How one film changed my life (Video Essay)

So Whiplash is a straight-up masterpiece. So Whiplash is in, like, my top three favourite films of all time, my top two even, and arguably it could be number one, but it is definitely the most important film to me, and I love this movie so much, and I could probably talk to you about every single scene for hours without even having a script, but I have written a bit of a script just to make sure that there is some structure to this video.
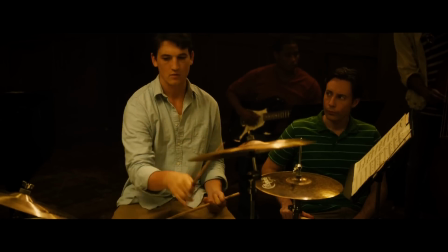[0:35]
So as you could guess, a large part of why I love this movie is Damien Chazelle's directing.
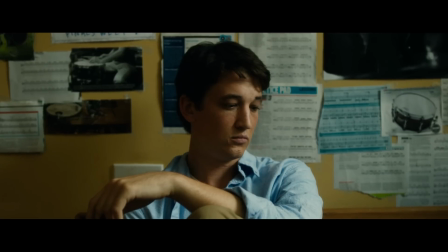[0:40]
If you go back and watch some of the earlier videos on this channel I mentioned this guy like once a video.
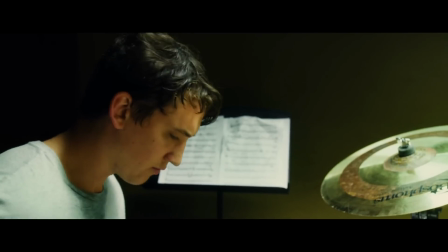[0:45]
He's definitely one of my favorite directors and a true inspiration because he's a man with a vision and he
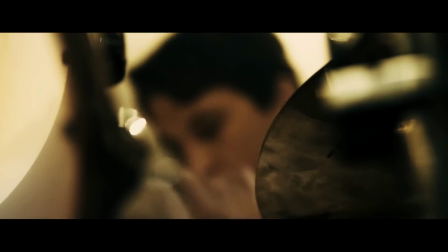[0:50]
wants his vision realized in the best way possible with as little compromise as possible.
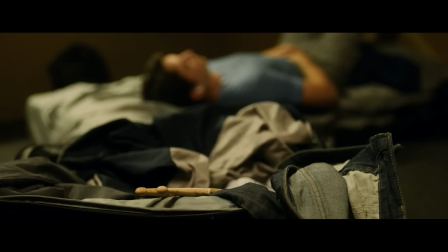[0:55]
That is something that every great director does and is very inspiring to people like me. Every single creative decision,
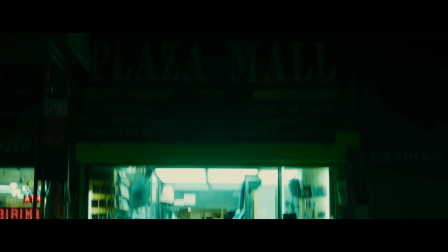[1:02]
directorial decision seems absolutely intentional and works so perfectly to complement the story while remaining organic within the context of the piece.
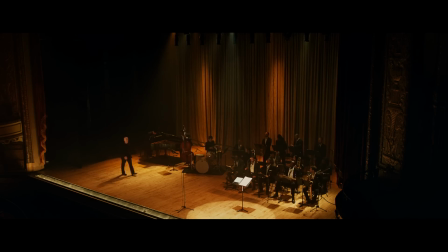[1:11]
The cinematography for example is terrific. The simple use of lighting and colours is genius.
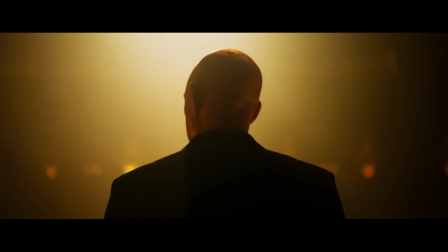[1:17]
Lush gold and warm browns during most of the drumming scenes because it's where Neiman feels most at home but also where the conflict is at its greatest and
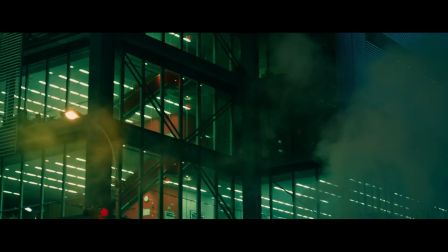[1:25]
these murky disgusting greens in almost every other scene because anything that's not drumming is just not really important or palatable to our protagonist.
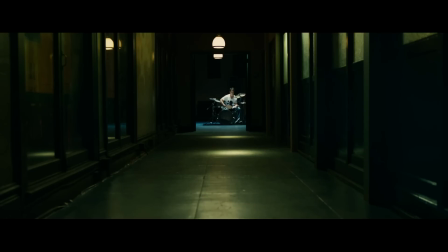[1:35]
The camera work also. I remember seeing this opening shot for the first time and thinking maybe it'll jump cut to a close-up or something like that, you know like most movies. I will always remember that I kind of knew this was something special the moment the camera slowly moved in like that instead of cutting straight to a close-up.
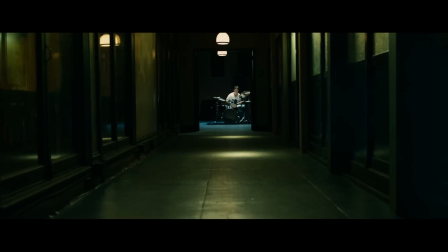[1:52]
It's such a simple yet bold statement,
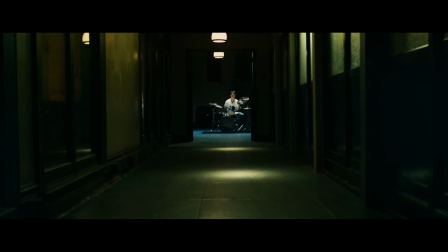[1:54]
it just works so damn well as this dynamic and inventive opening shot and there are actually a good amount of long takes in this film,
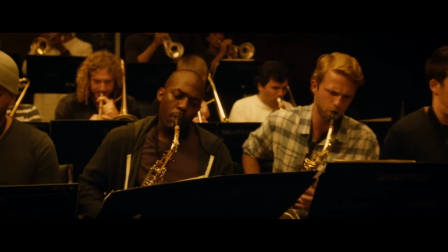[2:02]
this one being one of the most overlooked in my opinion, it's very reminiscent to something from a Spielberg or an Abrams film,
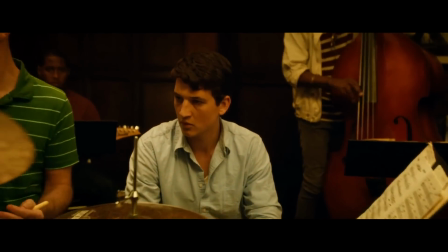[2:08]
very smooth and intentional moves that perfectly contrast with the intense handheld close-ups that follow.
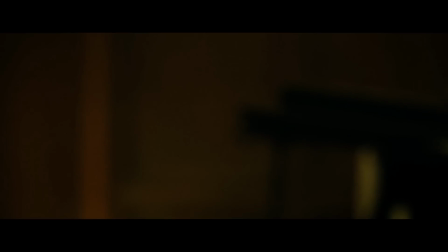[2:15]
That's one of the things that I love most about this movie, is that they really utilise contrast to hammer home the themes and emotions to the audience.
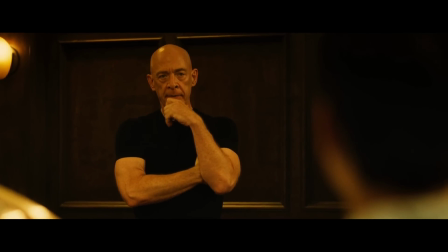[2:24]
The way Whiplash uses handheld I think is actually flawless. When we think of directors who are great at handheld we usually think of Michael Mann,
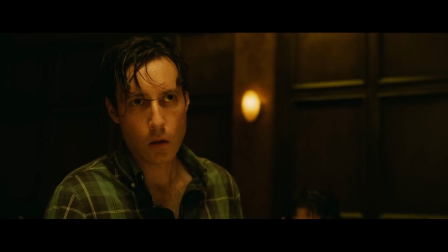[2:32]
Catherine Bigelow and Paul Greengrass but they use handheld as the primary form in their films whereas Whiplash
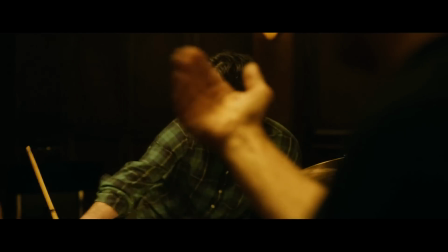[2:37]
actually uses it very sparingly and the reason I think it's so effective is because how few and far between the
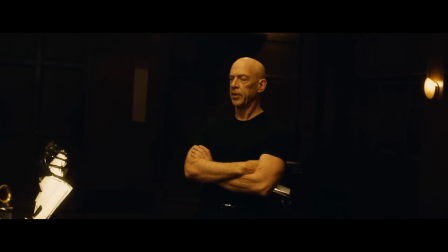[2:43]
handheld shots actually are. Every time it's used it's almost like the director is telling us through the camera work that this is a big scene.
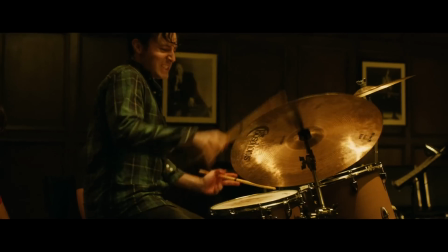[2:50]
There's conflict here, pay attention to this. Kind of how Fincher uses handheld,
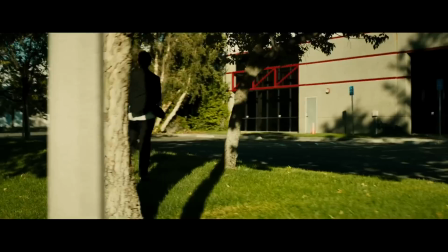[2:54]
he rarely does but when he uses it you know something big is happening and I absolutely love that kind of restraint and discipline put on the camera work.
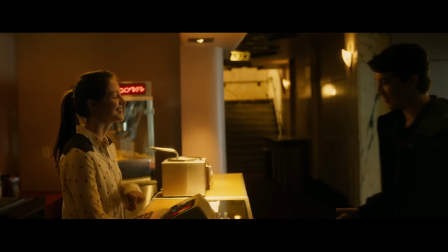[3:02]
Before we move on, because I could talk about this film for days, let's take one quick look at the compositions and blocking as well, just real quick.
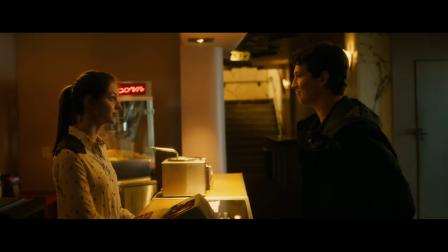[3:09]
Look at this scene. Chazelle knows exactly which kind of shot to use and how long to hold it for. It's arguably the most subtle long take in the film and works because it builds the tension. Everything happening in real time makes us feel just as intense and nervous as Neiman when asking out Nicole.
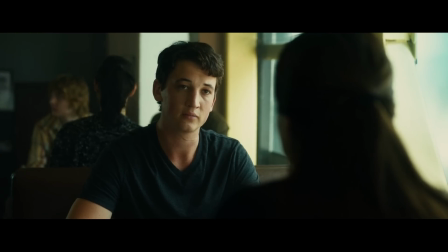[3:24]
This would then move to the more comforting cutting here and the more intense one here so they've basically given a character arc to the camera itself which is just truly
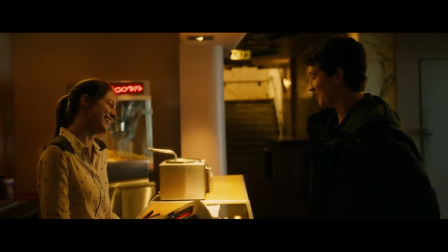[3:33]
next level also one final observation about the cinematography in this scene look how nicole is positioned she's trapped behind the counter and the
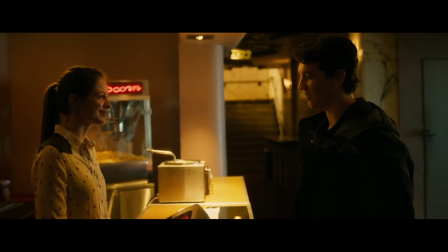[3:41]
walls in the background while neiman's background leads up to what could be considered the metaphorical land of opportunity a really great visual metaphor for characters it might to be me overanalyzing but mad respect if that's actually how they intended it to be.
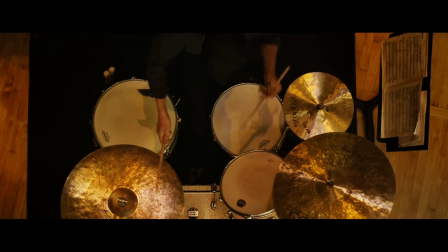[3:55]
I'd also put Whiplash up there with Mad Max Fury Road as the best edited film of the decade.
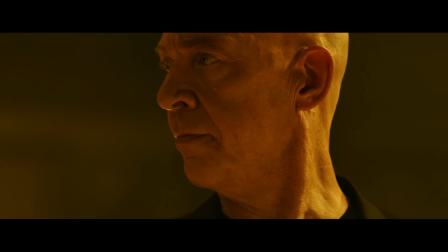[4:00]
Tom Cross's work here is just simply astounding.
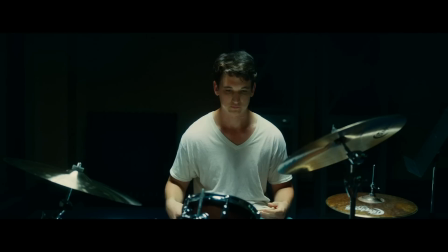[4:03]
It's not well edited because there are lots of cuts but because Cross is able to maintain this constant rhythm throughout the entire film, whether it's in the slow scenes or the fast ones.
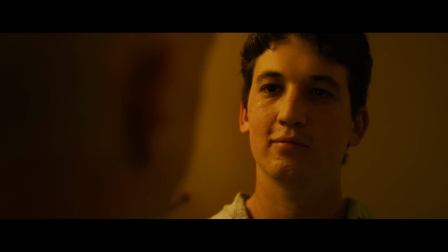[4:11]
The movie knows exactly when to make you feel at ease, when to make you feel shocked,
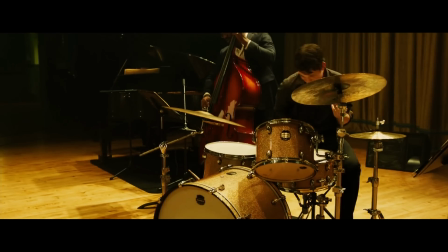[4:15]
when to make you feel angry and when to make you want to stand up both triumphantly and aggressively and start cheering and punch someone in the face while also paralyzing you.
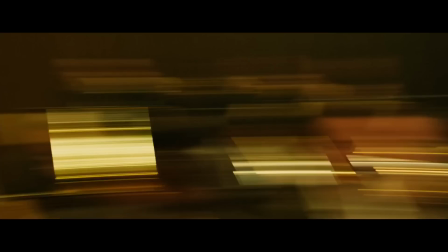[4:24]
The final scene features probably the best editing I've seen in any movie ever, which is my opinion, but we'll get to that final scene in just a bit.
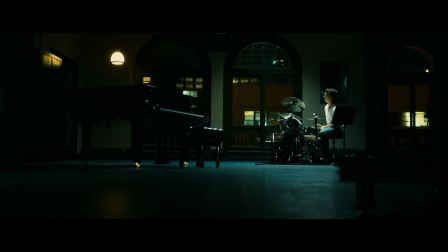[4:33]
So the story of Whiplash is very simple. A kid wants to be a great drummer and he's willing to do whatever it takes to get there.
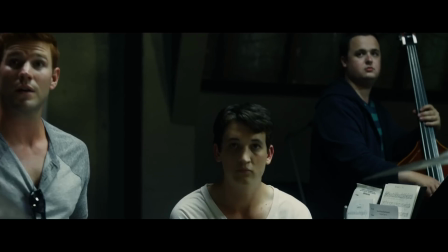[4:41]
Simple. And Chazelle builds on this, adding so much complex realism to the story and characters.
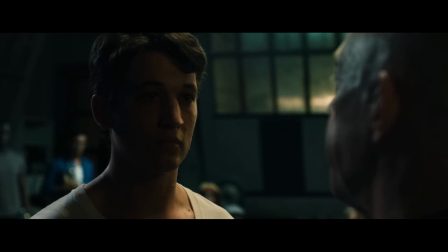[4:46]
I'll get more into this in a bit, but Andrew Neiman is one of the most relatable characters I've seen across any medium.
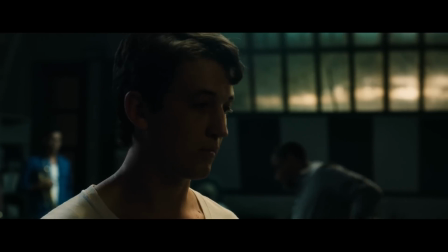[4:52]
He's basically a metaphor for any artist. Musician, painter, filmmaker, whoever you are, I'm sure you find a small part of yourself in this character.
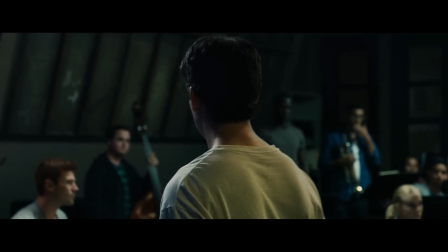[5:01]
I also love how he's not actually that likeable.
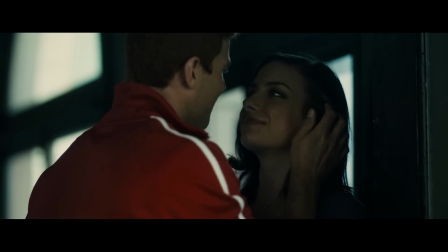[5:04]
There are enough moments to make you feel for him and make this guy a bit more endearing, but he's not that nice of a guy and I absolutely love that.
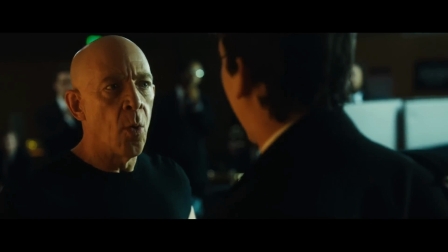[5:12]
He's aggressive, he's arrogant, but that arrogance comes from a place of genuine passion.
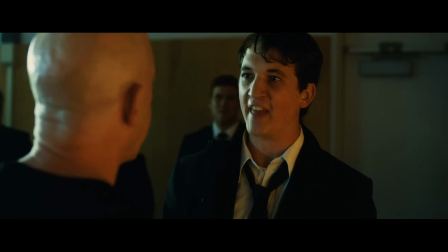[5:17]
It's something you can't fake and it's the unfiltered nature of the character that just makes him so great.
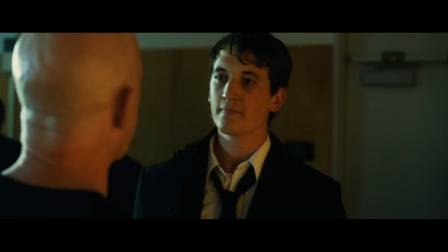[5:23]
This is what real people are like.
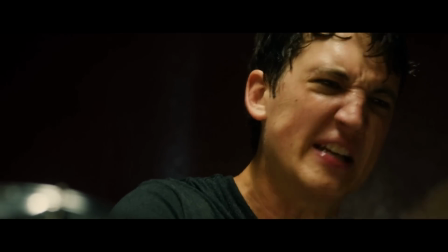[5:25]
When you have such a clear goal and a clear purpose in life it's hard to do anything but and it's even worse when someone fucks with that which is why
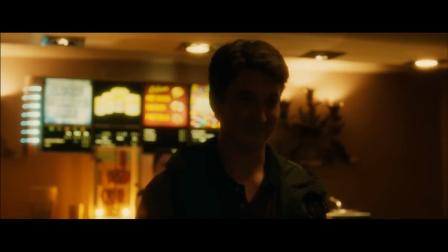[5:32]
the low points in the film work so beautifully and so do the high points because this guy basically represents the trials and tribulations
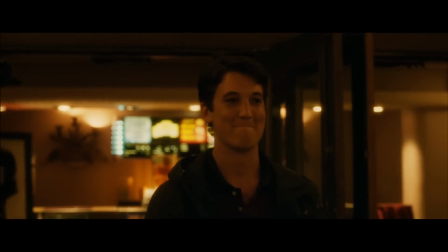[5:40]
of an artist.
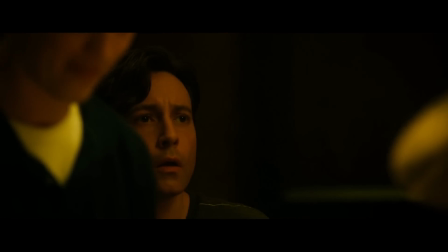[5:41]
We feel as if we are him, or at least I certainly do anyway, and that's because Chazelle's writing and, of course, the astounding performance by Miles Teller.
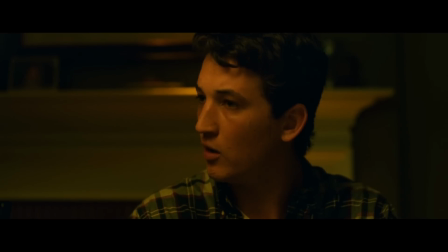[5:50]
This guy is actually awesome.
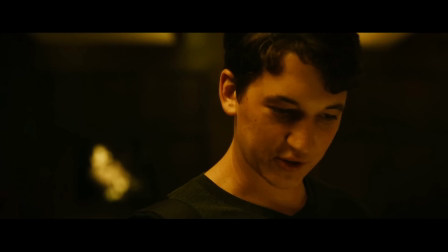[5:52]
He plays the character with so much purpose and confidence in himself, but there's also clearly a humble side to him that we see in the earlier scenes.
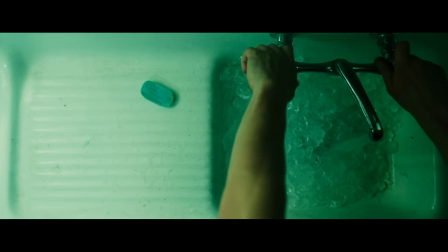[5:59]
He tries to be nice, he tries to be a good person, but one of the main themes here is that passion and obsession for an art form will change you,
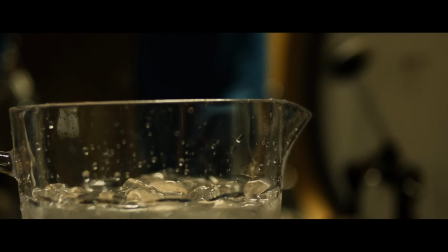[6:07]
and it's not all positive and Teller perfectly captures that aspect of the role.
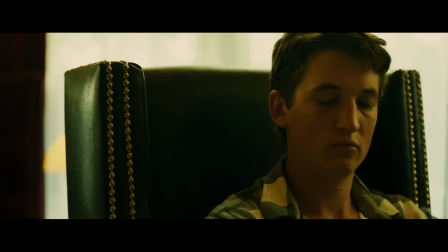[6:12]
And one thing I think that helps even more with this casting is that Miles Teller doesn't have the look of a movie star, he just looks like a normal guy.
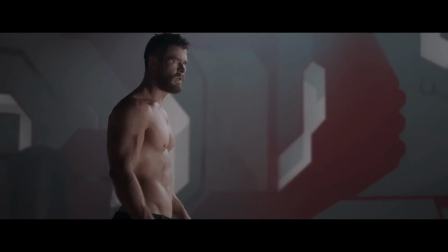[6:19]
He wears normal clothes, does normal things, he doesn't have a six pack, he doesn't have the jawline of a Greek god, he's just a guy.
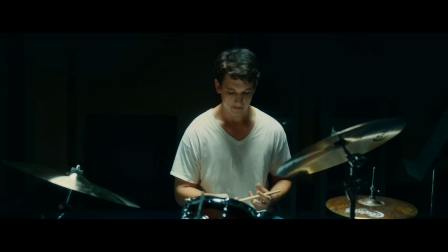[6:25]
And that makes him a lot more relatable. Also, now that we're on the topic of clothing, notice how he wears a white shirt at the beginning and a black shirt at the end.
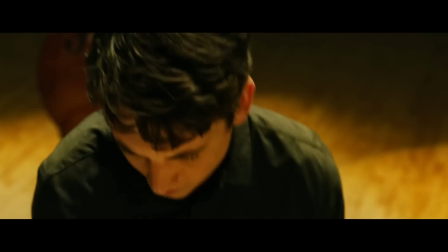[6:32]
To show that this kind of innocent and passionate little kid has turned into what he desires but that there is a clear darkness to it.
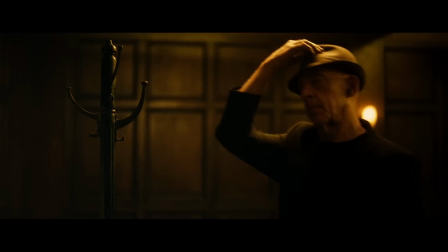[6:40]
See, I told you every choice was intentional. Also, we can't talk about Whiplash without talking about J.K.
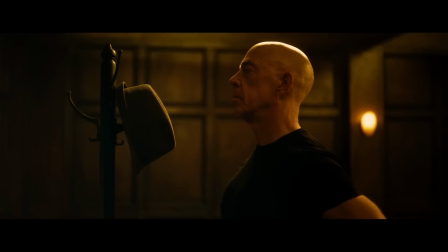[6:46]
Simmons. This is my favourite supporting performance of all time, it's actually perfect and I cannot see anyone else playing this role.
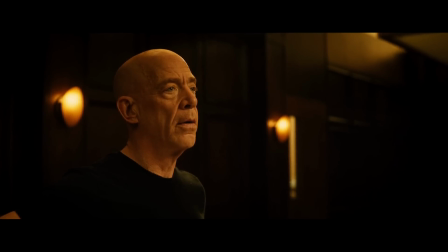[6:53]
Simmons just, he has the face of a man who means business and the static camera placement helps to convey the menacing nature of the character.
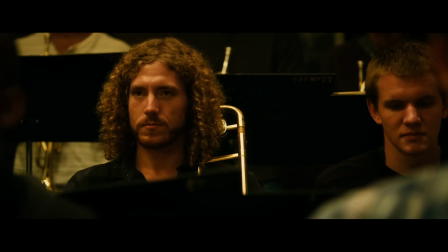[7:01]
Chazelle's dialogue is also terrific. This movie has so many lines that I use in my everyday life.
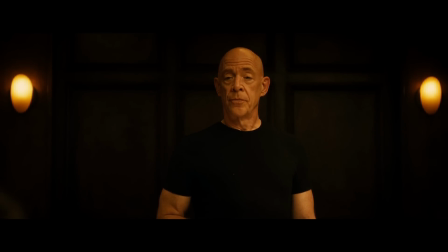[7:06]
Some of Fletcher's iconic roasts are just brutally hilarious and I know basically all the lines in the movie off by heart.
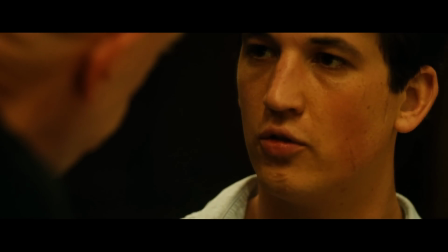[7:13]
I feel like if you truly love a film then you could probably speak along with the characters and that's exactly what I deal with Whiplash.
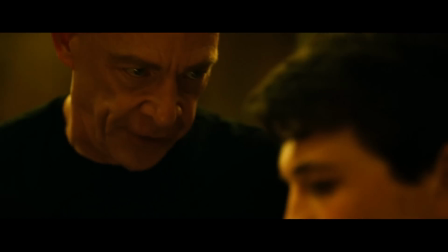[7:19]
Also, for any of you wondering, some of my favorite Fletcher insults in the movie in no particular order are,
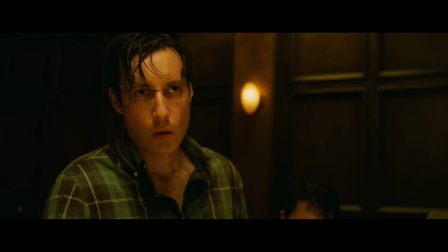[7:24]
weepy willow shitsack, Mr Gay Pride of the Upper West Side, giving a calculator to a retard,
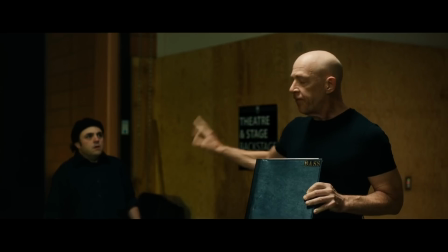[7:30]
pathetic pansy-ass brute fuck, get the fuck out of my sight before I demolish you,
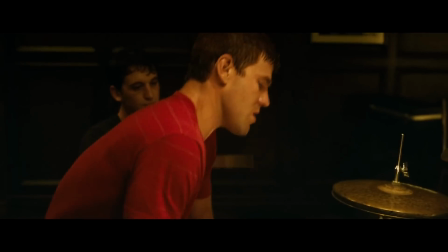[7:34]
you actually look like a leprechaun and I think I'm going to call you Flannery, and of course, you are a worthless,
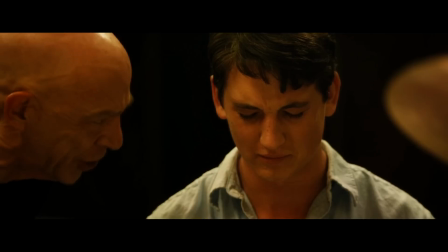[7:40]
friendless, faggot, lit, little piece of shit whose mommy ran out on daddy when she realised she wasn't Eugene O'Neill and who is now weeping and slobbering all over my drum kit like a fucking nine-year-old girl,
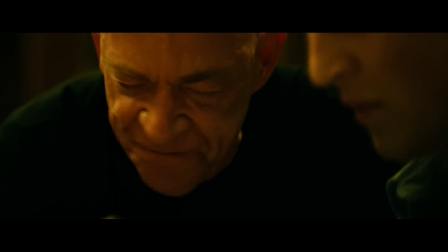[7:49]
so for the final father-fucking-time, say it louder.
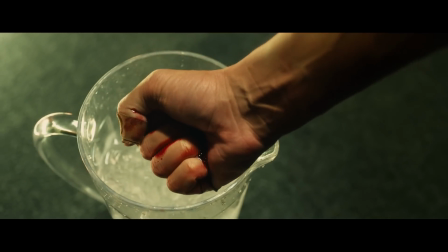[7:56]
So I'm sure all of you know that when you have a favourite film or when you have something that you really love.
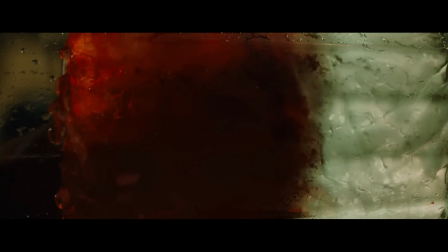[8:01]
There has to be that subjective side to it.
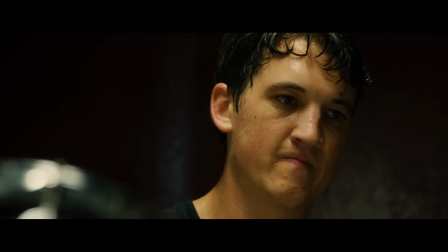[8:03]
There's always something about it that you really can't explain but you just know you love it and that's definitely a feeling that I have for this film.